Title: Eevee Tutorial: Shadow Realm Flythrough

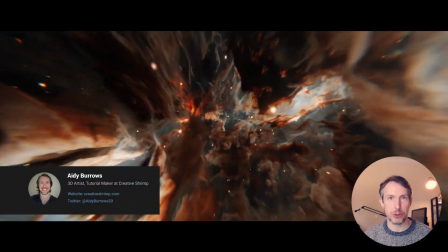Hi I'm Eddie Burrows and in this Blender tutorial we'll be creating this Shadow Realm
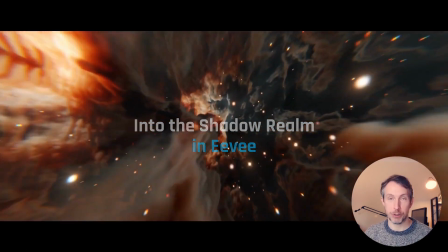fly-through animation using the real-time power of Eevee's volumetrics.
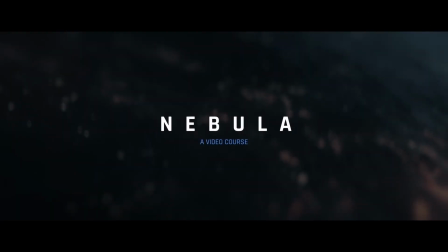This is part of the bigger update to our Nebula course.
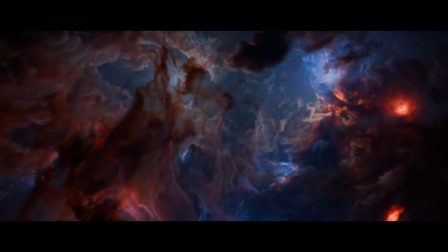Actually I think there's another nearly two hours of extra video and project files in addition to this shadow section even.
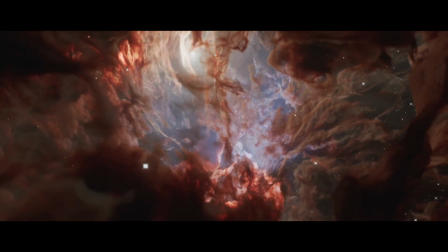And if you have the course already then many thanks for jumping on board with us on it. You can find more info on Blender Market and Gumroad if you wish.
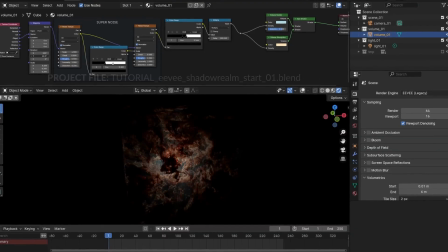Alright, so to follow along you will need this blend file with the super noise.
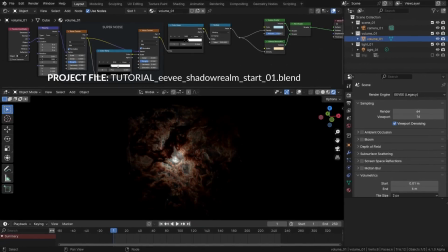Everything's explained and explored in detail in the full course obviously, but for today in this simple example just grab the file and have some fun with the pre-designed volume shader. So here we've got our super noise shader rendered inside a cube, which kind of resembles a nebula, and should be visible as soon as we enter rendered mode.
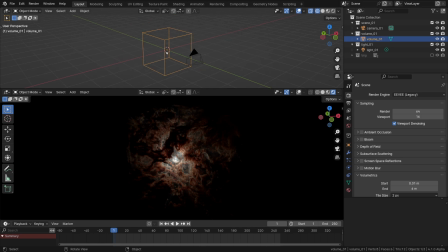If you have a look at it in the solid shading mode though, you'll see that all we have is just this cube, the light inside and the camera. To no surprise we should use Eevee. I went with Eevee Legacy in 4.1 as it's basically the staple version. In 4.0 it would just be called Eevee still.
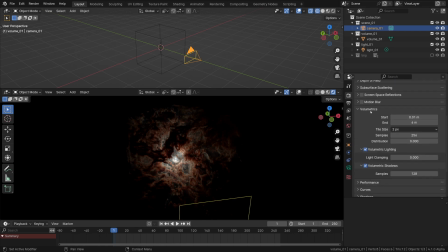As for the render settings probably the most important bells, knobs and sliders and so on are to be found in the volumetrics tab. Especially notice the tile size. That I'll set to 4 pixels temporarily to get a better frame rate in the viewport but if that still feels a bit laggy on your computer
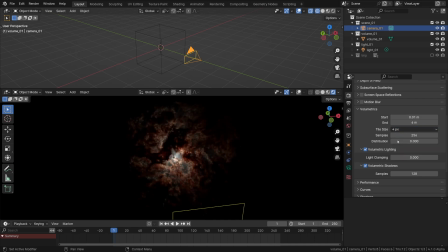then you might want to try out 8 pixels instead though i'll stick with 4 here for this kind of fly through that we're going to do it is important to change the distribution slider to zero meaning all evenly spaced
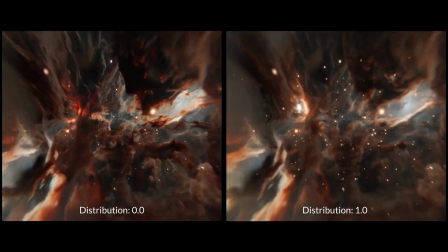distribution of the volume slices from the start to the end distance in front of our camera to
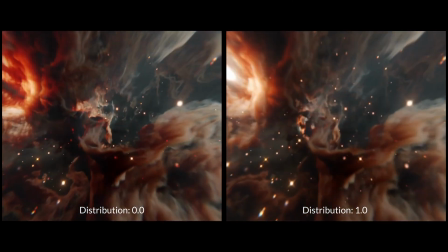minimize the pulsating or the rippling flow or shade we get sometimes
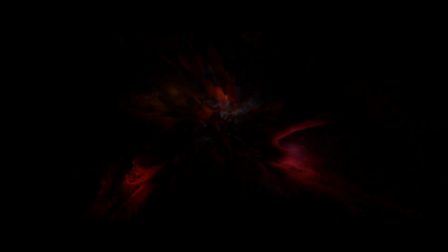across the forms fundamentally though the way Eevee calculates the shadows at
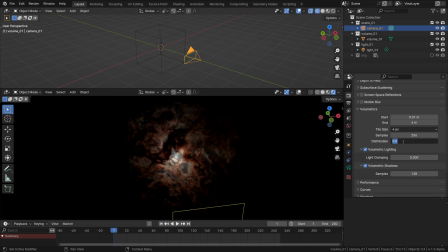the moment will be prone to these kinds of shadow issues with animations but the distribution of zero should make it less obvious in this particular case. Then I have the volume sample set to 256 and the shadows sample set at 128 and obviously the volume shadows are on.
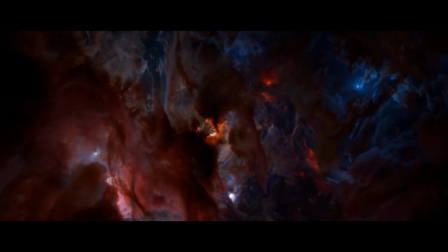Actually let me show you what I mean by the rippling basically it's this kind of flickering or flashing which doesn't go away even when you throw more samples
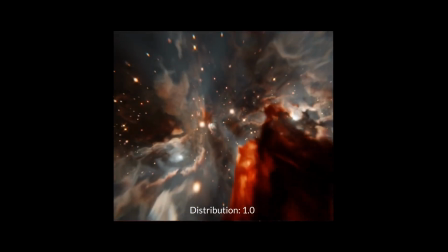at it it can get less or more evident depending on the type of the scene the samples distribution and so on the light placement is
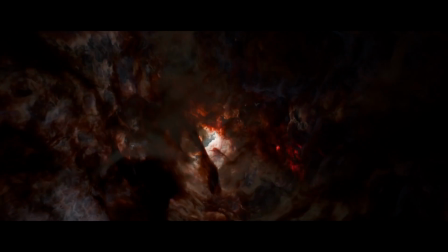definitely one of the key factors in avoiding some of these artifacts that said though some ev animations could look perfectly stable but all in all we think it's
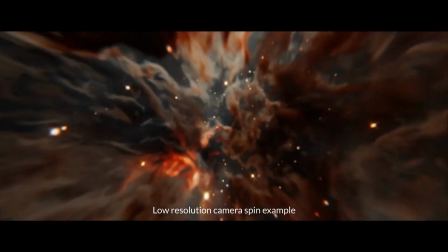something that can potentially be improved upon if not outright fixed actually in future blender versions anyway so that's it for the settings to start the
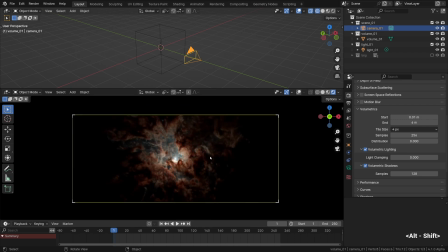ball rolling i'll press zero on the numpad to jump into the camera view and next I'm going to set our camera moving on a pretty simple flight path. It should be fairly easy to just keyframe this camera position to hurl it through the haze within our super noise cube and get
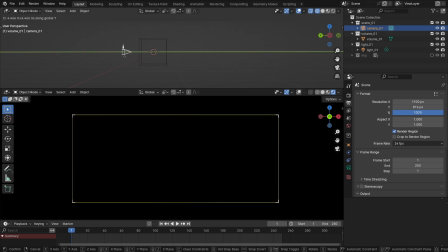some real-time feedback and we'll be sending it on a straight path that's something else that should help reduce the flickering. To make it slightly more dynamic I'm actually going to grab this cube and press S to scale and then Y right away to stretch it like that on the y-axis.
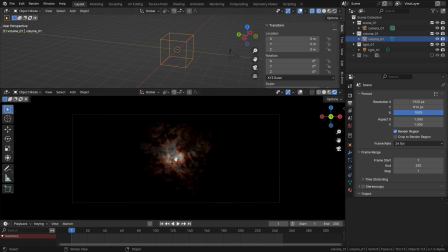Actually we can go ahead and expand the sidebar and then scroll down to stretch its y dimension there instead. I think I'll stretch it to about 4.5 or maybe 5 units just to have enough of this nebulous content to fly our little camera through.
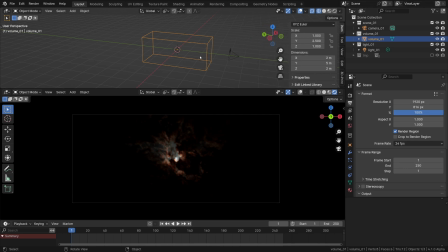Much of the dynamics of this shot would depend on exactly how long we make this tunnel,
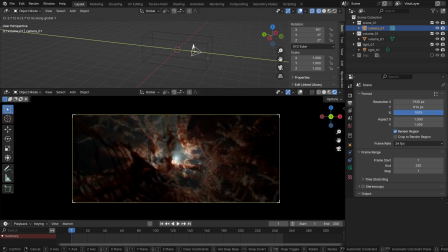how lengthened the cloudy shapes would become in other words.
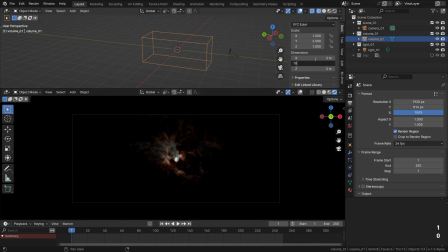If we make it longer let's say bump the y-dimension up to 10 units that would make the perspective and the feeling of speed much more dramatic and you may even discover that you like this more but I'm pretty happy with how it looked when it was slightly more compact so I'm going to switch that back to 5 units instead.
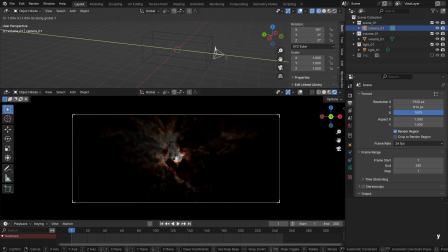What we need to do next is just select our camera, place it somewhere closer to one end to about there and while we're still at frame 1 we can go right click and go insert keyframe and that would place a new keyframe at exactly frame 1.
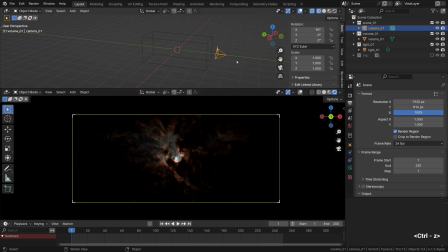I'll undo this action though and show a slightly different way to do it. In Blender 4.1 there's more of an emphasis on using keying sets which means the type of data we want to record into our keyframe so we'll set that here to location.
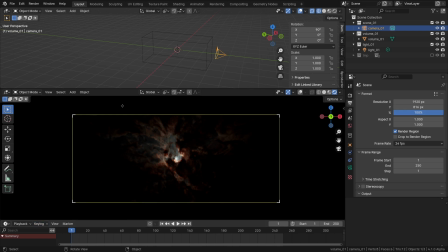In 4.0 it works basically the same but if you've not set your keying set a list may appear at your cursor which is asking what data should be recorded into this keyframe which again in this example would just be the location data. Then we can right click and insert keyframe and just record the location information.
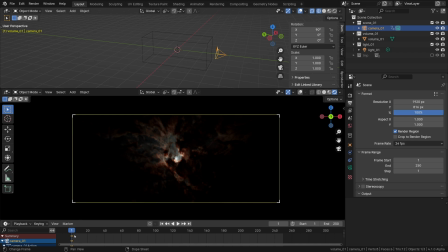So we've recorded the camera position for the beginning of the animation now we can scrub the timeline to the end which is frame 250 which Blender usually has by default but it happens to be a good length for us here and then we can place yet another keyframe at frame 250 by first
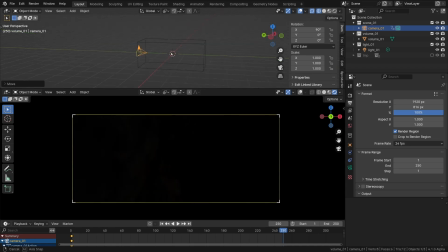placing our camera at the other end at about there and then adding yet another keyframe by pressing i. We should be able to see the prompt telling us that the keyframe has been successfully added indeed. We can preview our animation at any time by rewinding it to the
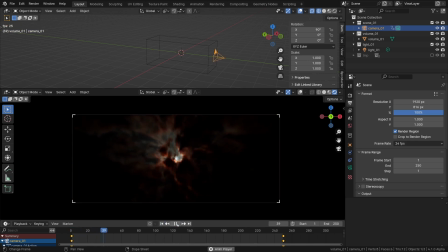beginning and hitting the play button and now we're off the blocks we've got things moving
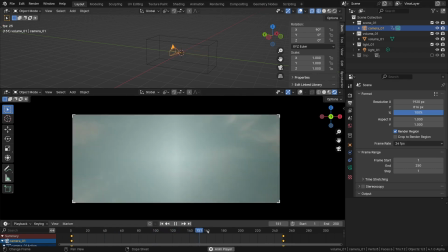but it kind of slowly accelerates and then slowly decelerates
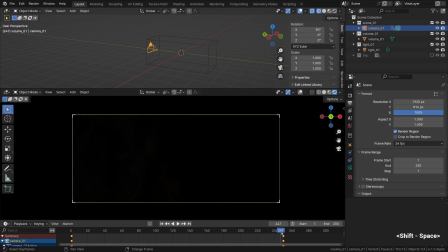and we want the same speed throughout so that can be fixed pretty quickly by selecting all the keyframes and pressing T for interpolation and clicking linear. Now it should fly in a perfectly linear way with no speed changes.
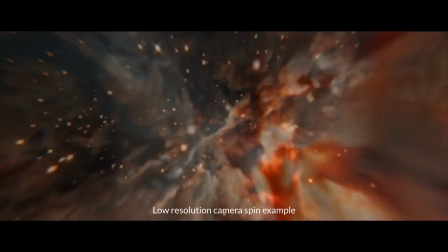As a quick aside we could have given it a cool spinning motion but that
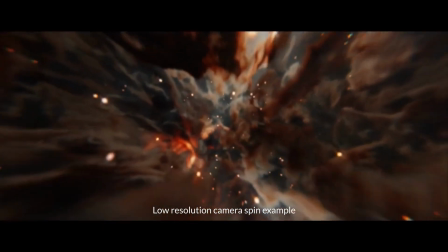would be slightly more prone to flickering artifacts so that's just something to be aware of.
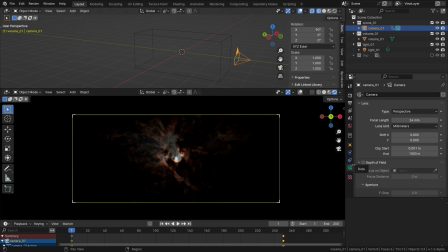Now one of the key decisions to make is the focal length choice. As you can see here it's been set to 24mm. That's a wider lens compared to the default 50mm. There's nothing wrong with the longer lenses and with the perspective they create but
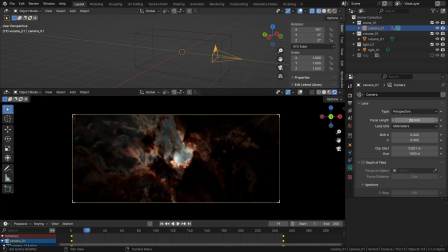when it comes to enhancing the feeling of motion a wider field of view does go a long way. No pun intended. In fact we could have gone even wider for a fisheye style or rather an extremely wide angle lens which would
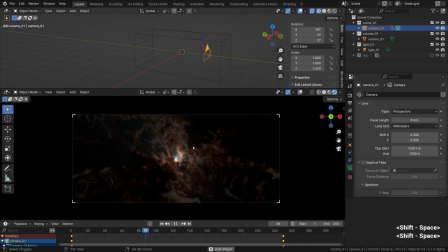look really really distorted and one might say dramatic especially in motion kind of tapping into that sort of entering into warp speed kind of effect.
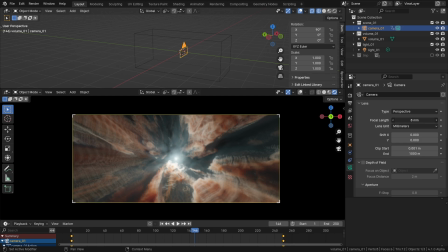I do think 24 millimeters looks very cool in this scene though so I'll switch back to it.
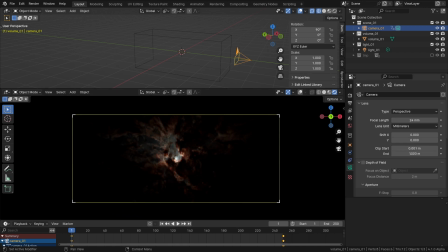The other settings that could be of importance are the clip start and end values especially the start which is set to 0.001 meters and it could be pretty important to have a really small value in there to avoid clipping the stuff right in front of our cameras or who knows maybe on
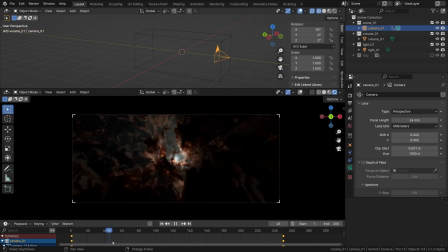the contrary you'd like to clip it for some creative effect so it can be worth considering altering that if you wish. This goes hand in hand with the volumetric start and end settings which again can be used to constrain or clip out the near and end plane of our volume.
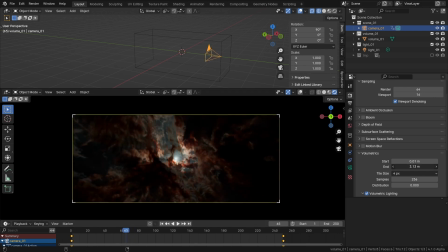It's best to tweak the end in such a way so nothing important is trimmed but also so that the volume doesn't extend beyond what's necessary.